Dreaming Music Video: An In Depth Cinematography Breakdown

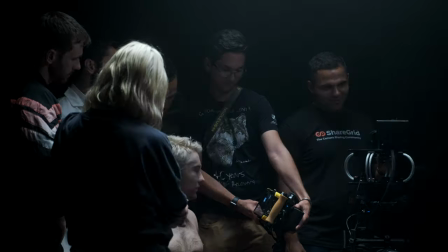there's a lot more that we do as filmmakers than just press record on a fancy video camera right what's going on you guys this is Sean here at Venture Art House and we're going to be doing our first ever cinematography breakdown our latest music video production for Drew Maxx dreaming so rather than
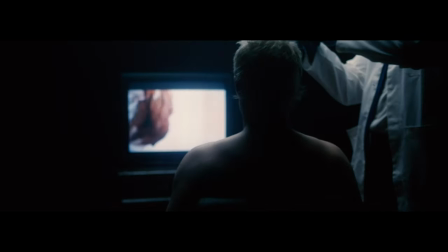waste a good story let's go over how we created this music video what we shot it with the knowledge the tools and everything and all that jazz so number one cameras what were we shooting with we shot a two camera setup two two of them ballin two a cam was gonna be a
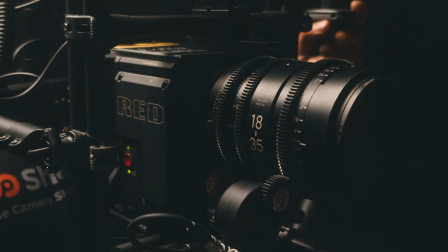red Raven which was gonna be our gimbal camera and B camera was going to be my buddy Mike's red epic dragon 6k we out here red dragon now the reason that we opted for the dragon as the B camera was that it does not have internal scratch audio for us to sync. I know that you can get the wooden camera attachment. It just wasn't in the time and in the cards to get it on there. As far as lenses for this one, we knew that the day was going to be pretty fast paced. So I ended up opting for the Sigma Cinezooms, which are a great affordable rental option here in Los Angeles.
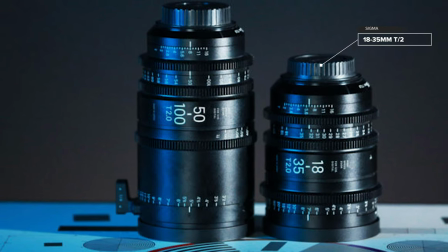So you have two lenses in that kit. You have the 18-35 T2 and you have the 50-100 T2. So these lenses are just great because number one, they had an EF mount so I was able to put them on the Raven and reason number two is they just have a great zoom range with an amazing constant T2 aperture which really helped us get the shallow depth of field that I wanted for this shoot. And we paired them with some ProMist filters. Now each scene was a little bit different.
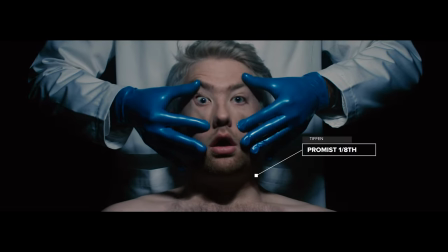In some scenes I was pretty much only using a 1 8th ProMist and in others I ended up stacking a 1
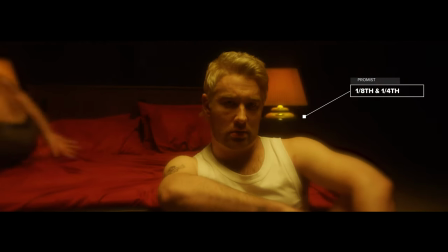8th and a 1 4th to really sell the dream factor that the artist Drew wanted in the whole choreography scene. Now let's talk about lighting. The next thing we had four different lighting setups and four different scenes inside this music video so number one we'll go over the the actual lighting for the bedroom choreography scenes and this was a very very simple lighting setup and we utilized a goal post kind of grip setup for this so we had the goal post which was at each end of the frame we had two combo stands going up with some menace arms and speed rails overhead and
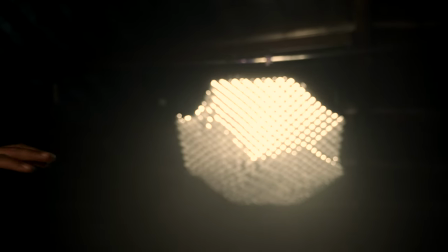in the center we had an ari sky panel s60 with a snack back chimera on there just for some really nice soft major key light over our talent instead of going straight down we would create a little bit of harsh shadow if we did it that way kind of like an evil look we just angled
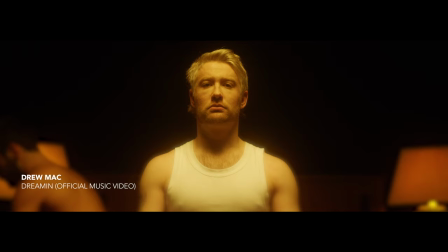the sky panel just to make a nice soft fill and that's what you're seeing right here later on just a few seconds into
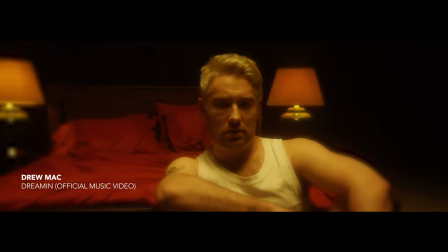the video as the second choreographer comes into the video we see a
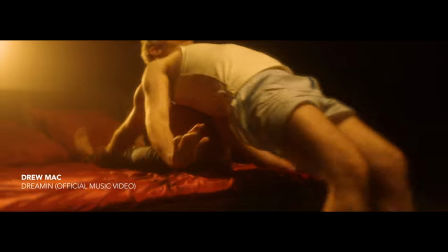light key on in the background just giving us this really dramatic backlit
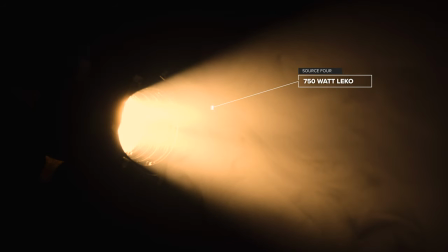type of look and that's just the leco right in the background and to carry that light a little bit more soften up our atmosphere we just used the
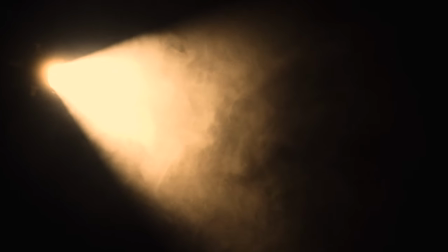old Hollywood trick of some haze and it just really really did wonders the last two things in this scene are going to be two
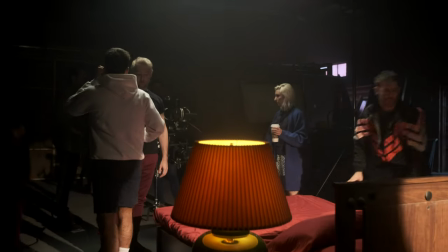practicals the lamps on each side of the bed and what I did is I didn't have time to just get like some croat quasar practicals or something so I picked up some 70 watts from Home Depot and I took some CTO and if you don't know what that is it stands for color temperature orange and
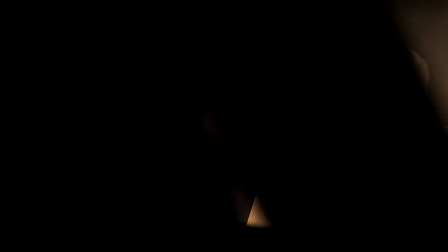they're kind of like they're they're gels essentially and we gel the lights that way so we're getting this really warm look and it just created a nice cohesive color look throughout the whole entire video you have the green on the vintage lamps the orange glow from the lights and then the
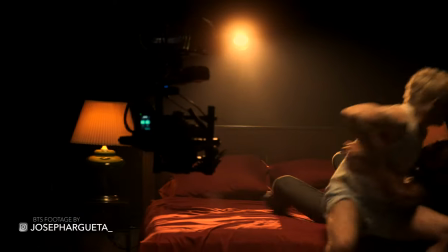deep deep red of the bed and it all just came together so nicely the last thing that i did here was i actually faked the camera's white balance